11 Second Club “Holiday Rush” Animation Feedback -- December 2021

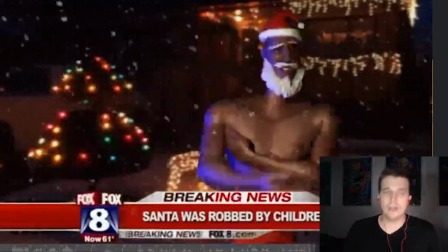(3:59)
You have a lot of acting choices here and a lot of the acting choices are pretty big and he's kind of moving
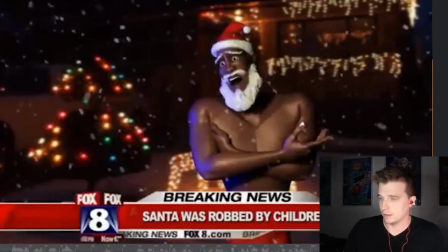(4:07)
around a lot the whole time up until we get into this cut into the close-up so um simplicity
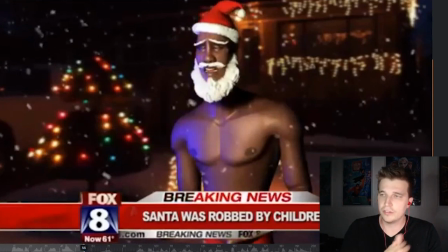(4:17)
and um and then also having a consistent um emotional arc that we can track
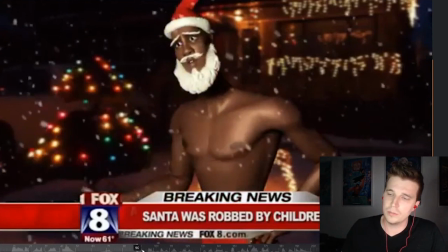(4:26)
i feel like i'm not able to track what he's thinking or what he's feeling so much and so i was a little bit
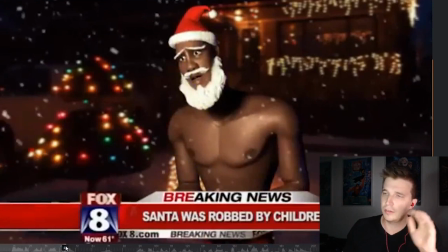(4:36)
confused the first time second time I watched it so like he's he's so just diving into it he's he's really he's got these like really sad
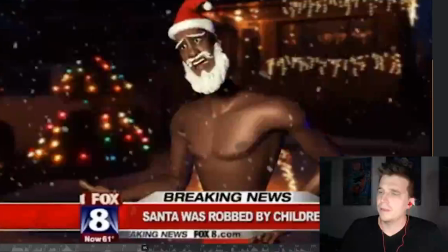(4:47)
brows he's really concerned for the kids and then he gets into
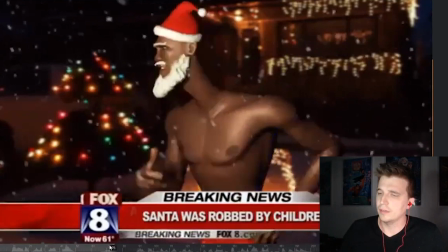(4:53)
this kind of angry face like he's it sounds like he's about to call them like
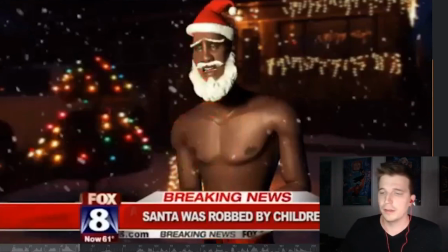(4:59)
a mean name or something but catches himself which is really fun but then he goes into those sad brows again
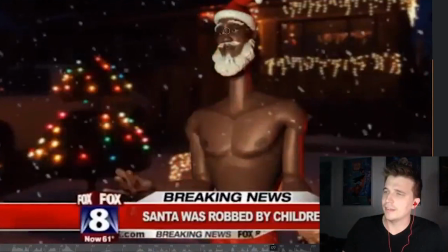(5:05)
and then he holds them for a while and then he gets into this kind of half-lidded like like man i don't get any
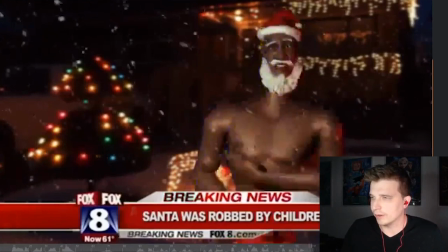(5:16)
respect around here which which i think is cool
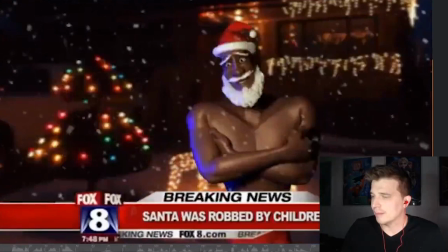(5:21)
for the character and
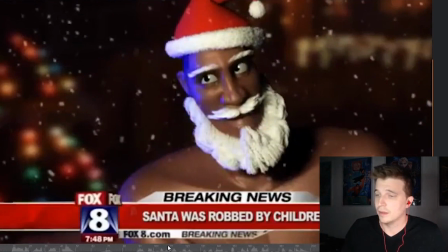(5:26)
then he goes back into those sad brows and then he goes into these like hey this is like serious business so i think there's a lot going on here and i think we should
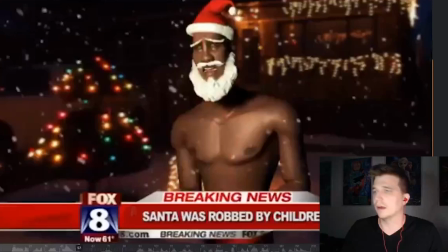(5:36)
we need to be tying a clear trail of emotion through here and i think the
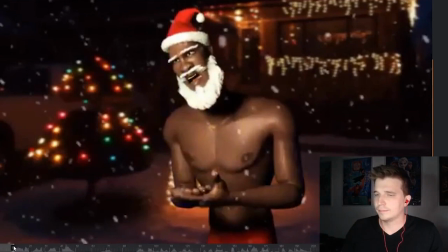(5:41)
way we can do that um is you could have these sad brows at the beginning
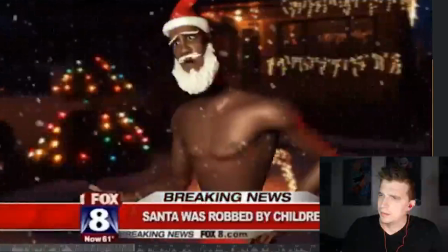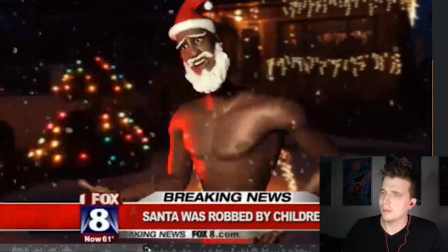(5:53)
and then i think as he gets into this angry pose like i would say just keep him there like keep him getting uh more and more upset
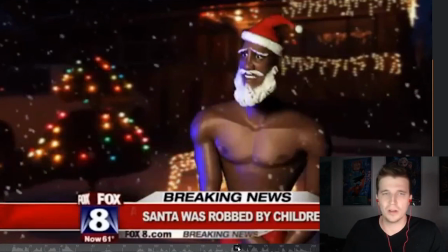(6:03)
about these kids robbing him uh the more he talks about it the more he gets upset about it and even when he says expect so much
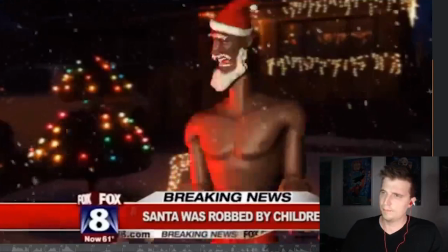(6:12)
like man they expect so much they shouldn't be doing that and
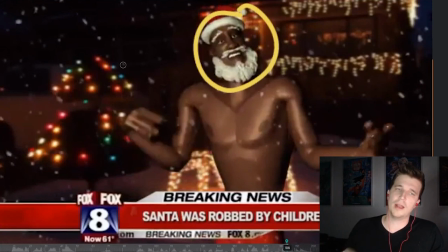(6:18)
then when you get to here I think this works really well if we're having
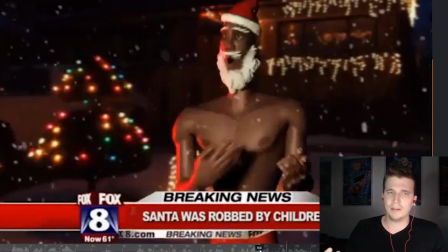(6:22)
that trail up until this point because it's going from like oh man I'm just so mad that I got robbed I'm so mad about these kids um
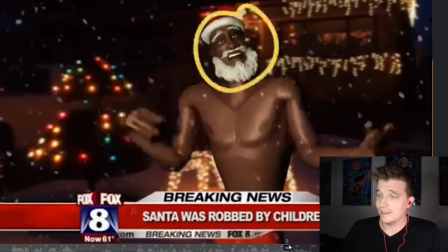(6:32)
and hey like kids these days like I don't get any respect
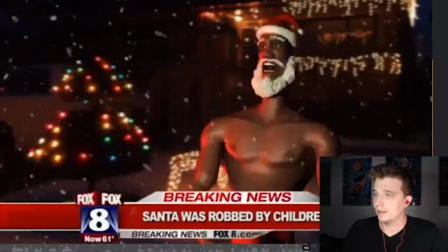(6:37)
from them and so that that's kind of the this this phase
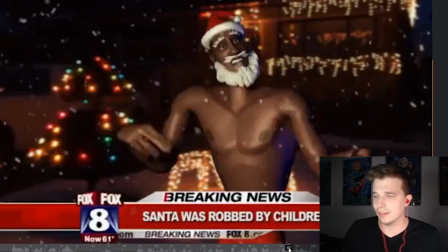(6:43)
here like um he's going from upset upset upset to like resolved into like
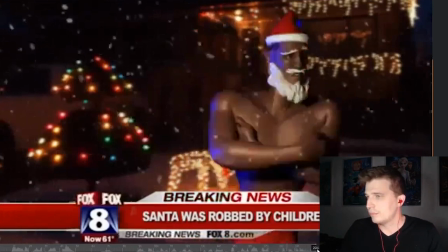(6:49)
like this is life and i'm upset so um
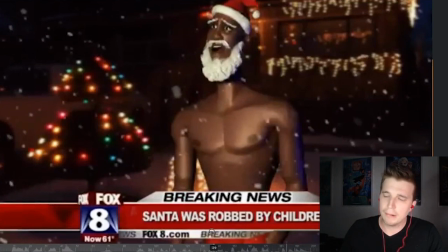(6:57)
so yeah getting rid of these like ups like um sad brows
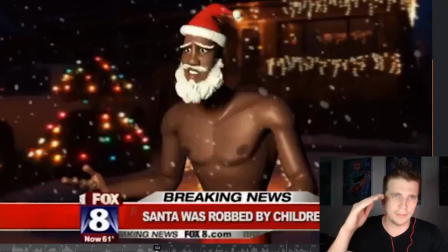(7:01)
through here these sad expression i think is going to help a lot and just kind of get him
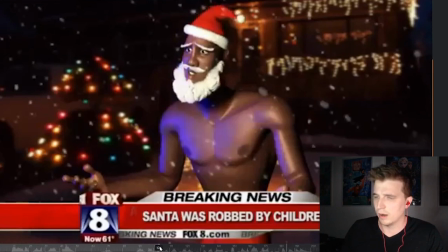(7:06)
into this headspace of just like i'm so upset that i was uh robbed like this isn't right like they took my clothes um
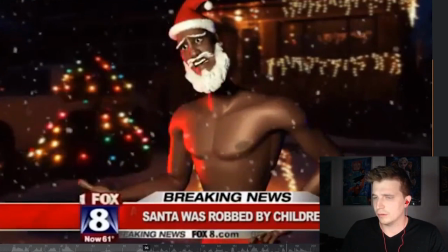(7:16)
man these kids kids these days you know so
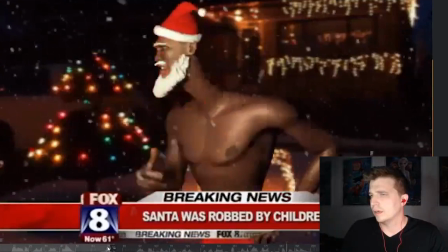(7:21)
and then also with uh i
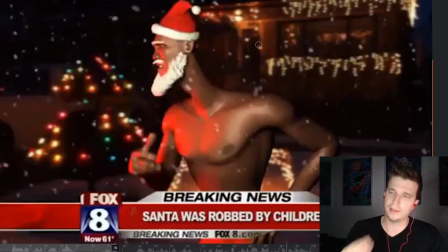(7:27)
would love to like keep this moment like a lot smaller and contained i wouldn't want to have him like looking
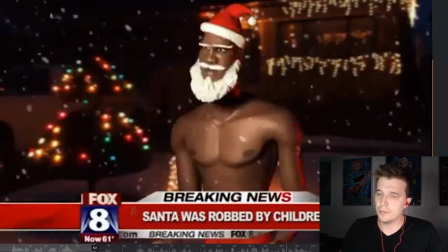(7:33)
over so we miss his face because this is such a fun moment where he catches himself about to say something mean about these kids in front of live television um
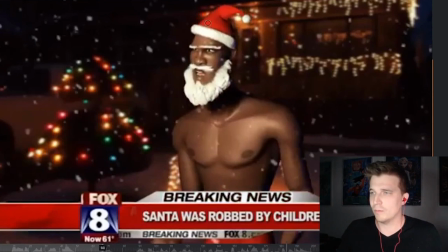(7:43)
and i want to see his face when when he catches himself so so just keep him
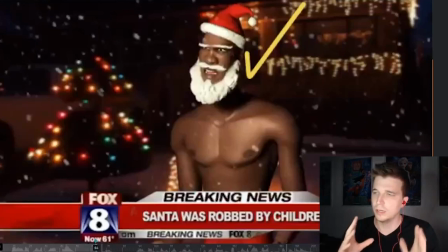(7:50)
um like this this is really good and i think just keep him in this zone here where he's facing um
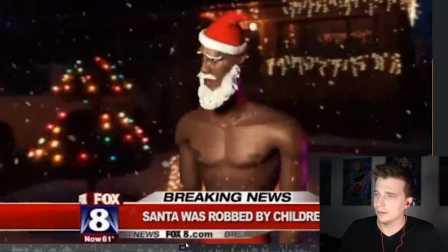(8:02)
and then you can have him stay in that zone